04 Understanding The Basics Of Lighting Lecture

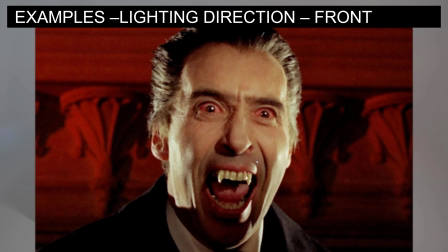8:20 And so that is a way that we can funnel lighting into a particular spot and make us focus in there for that.
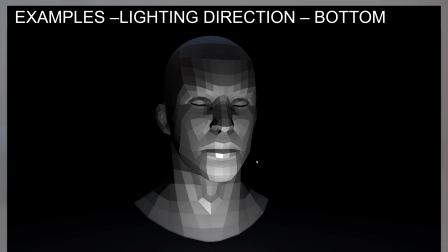8:28 So here's another lighting direction, and this one's from the bottom. And I think you've probably seen this quite a bit in different horror films and things like that, where they're trying to produce this appearance of
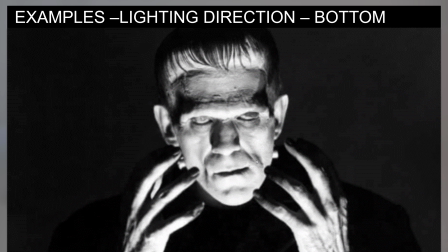8:42 discomfort or something that's evil, something that's scary, right?
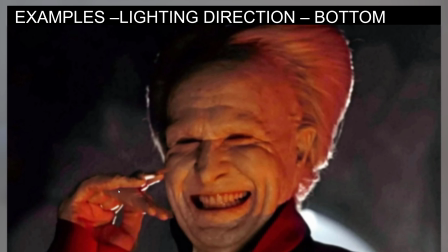8:48 And so here's another image that does have some similarities to what we were talking about. There is a strong rim light, at least back and behind the character, enough to where you can see it's picking up rim light on these parts of the fingers, but then it's also producing a nice strong rim on this part.
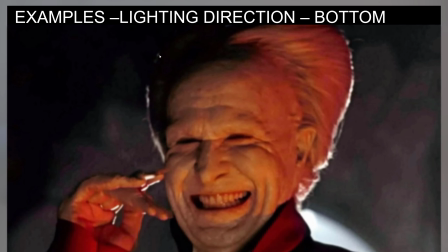9:06 So even though that this face goes really deep into shadow here, this still stands out as a shape because of the amount of rim that's on here. And I do get the appearance that there is some light that is happening more so from the bottom,
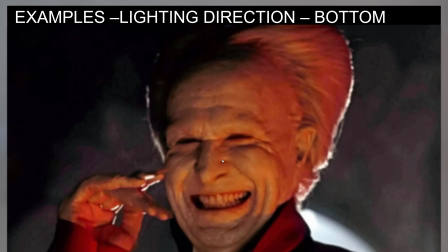9:22 and you can tell that by the highlights on the face and the shadows. So this area goes dark, this gets a little bit lighter here, and as it goes across the surface, it starts to get darker in through here.
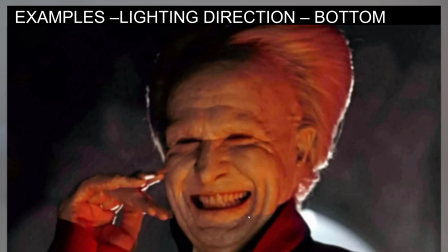9:34 So there is a much stronger light at the bottom of this character's face, and definitely produces an area effect.
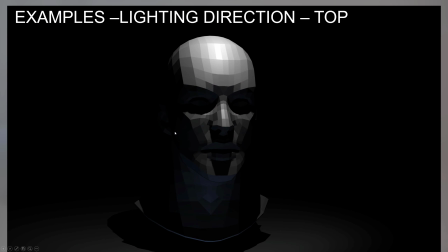9:43 So this lighting direction from the top
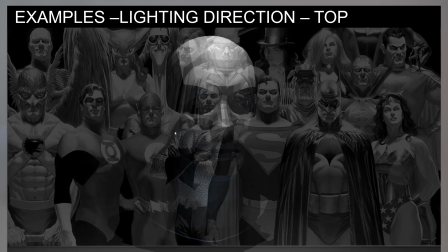9:47 feels heroic to me, and that's because I'm really fond of an artist called Alex Ross,
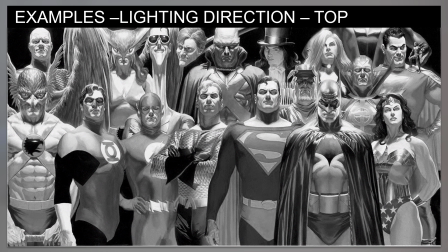9:54 and the work of Alex Ross, I do tend to see this as a lighting direction that is used on faces quite a bit. Another artist that I'm a big fan of is Jim Lee, And Jim Lee, his work, he also uses a very similar lighting setup.
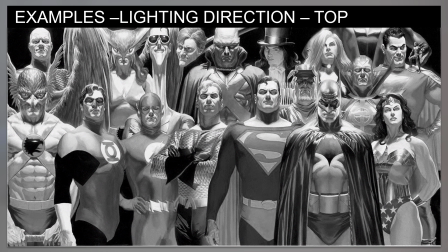10:12 I think his is at times maybe a little bit more pronounced because his is a very hardcore comic book look that's got very stark lights and darks just because of the penciling going to the inking process.
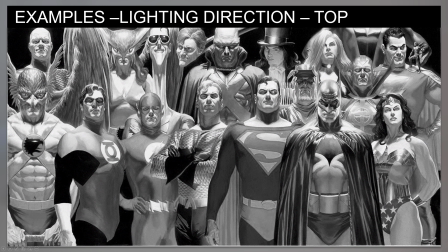10:26 But I do tend to see this as a lighting setup where the lighting is above and produces like this darker area underneath the eyes and underneath the nose.
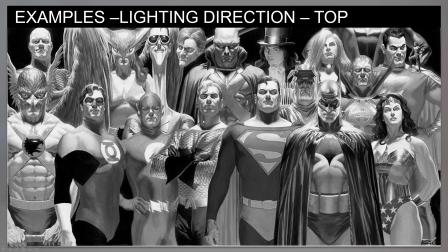10:39 And so when I see that, because I've seen that so many times in comic books, I just tend to think of superheroes or heroic figures. So the other thing I did with this image, I just took the saturation of it and desaturated it.
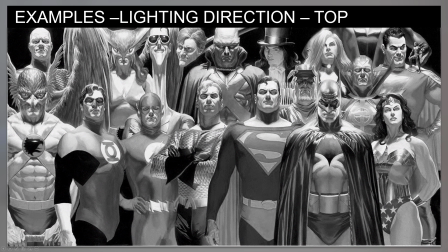10:54 Because if you look into the work of Alex Ross, something that I've found about his work is that he likes to take photographs of his subjects and set up the lights for that, and that becomes his reference for whenever he paints.
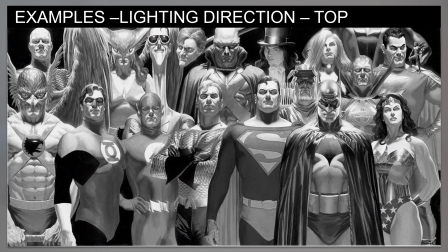11:10 And I think another part of his process is that there's times that he will work in grayscale and black and white and then add the color information over the top of it.
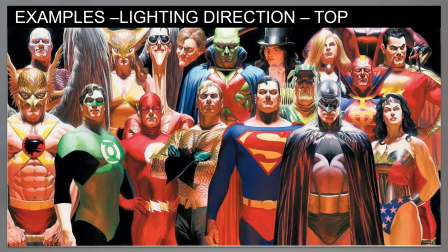11:20 So in the previous section, we just looked at value and contrast. And it is possible that you can work in black and white and figure out your value and contrast first and then add the color information over the top of it.
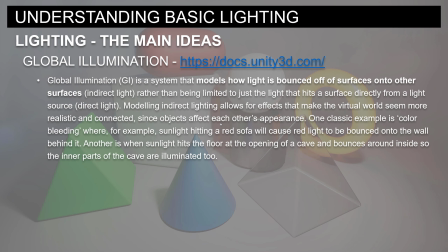11:36 So that is completely, totally a valid way of working. Okay, something else that I want to talk about, global illumination. So I took this from the documentation on unity3d.com, and you can see what they wrote.
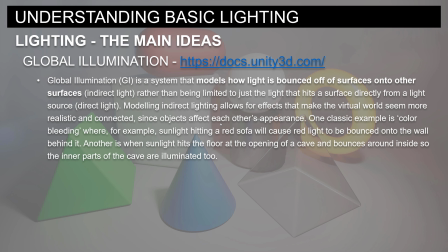11:51 Global illumination, GI, is a system that models how light is bounced off a surface onto other surfaces, indirect light. Rather than being limited to just the light that hits a surface directly from a light source, direct light, modeling indirect lighting also allows for effects that make the virtual world seem more realistic and connected,
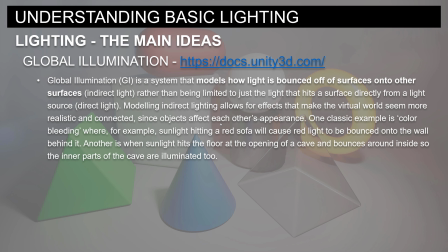12:10 since objects affect each other's appearance. One classic example is color bleeding, where, for example, sunlight hitting a red sofa will cause red light to be bounced onto the wall behind it.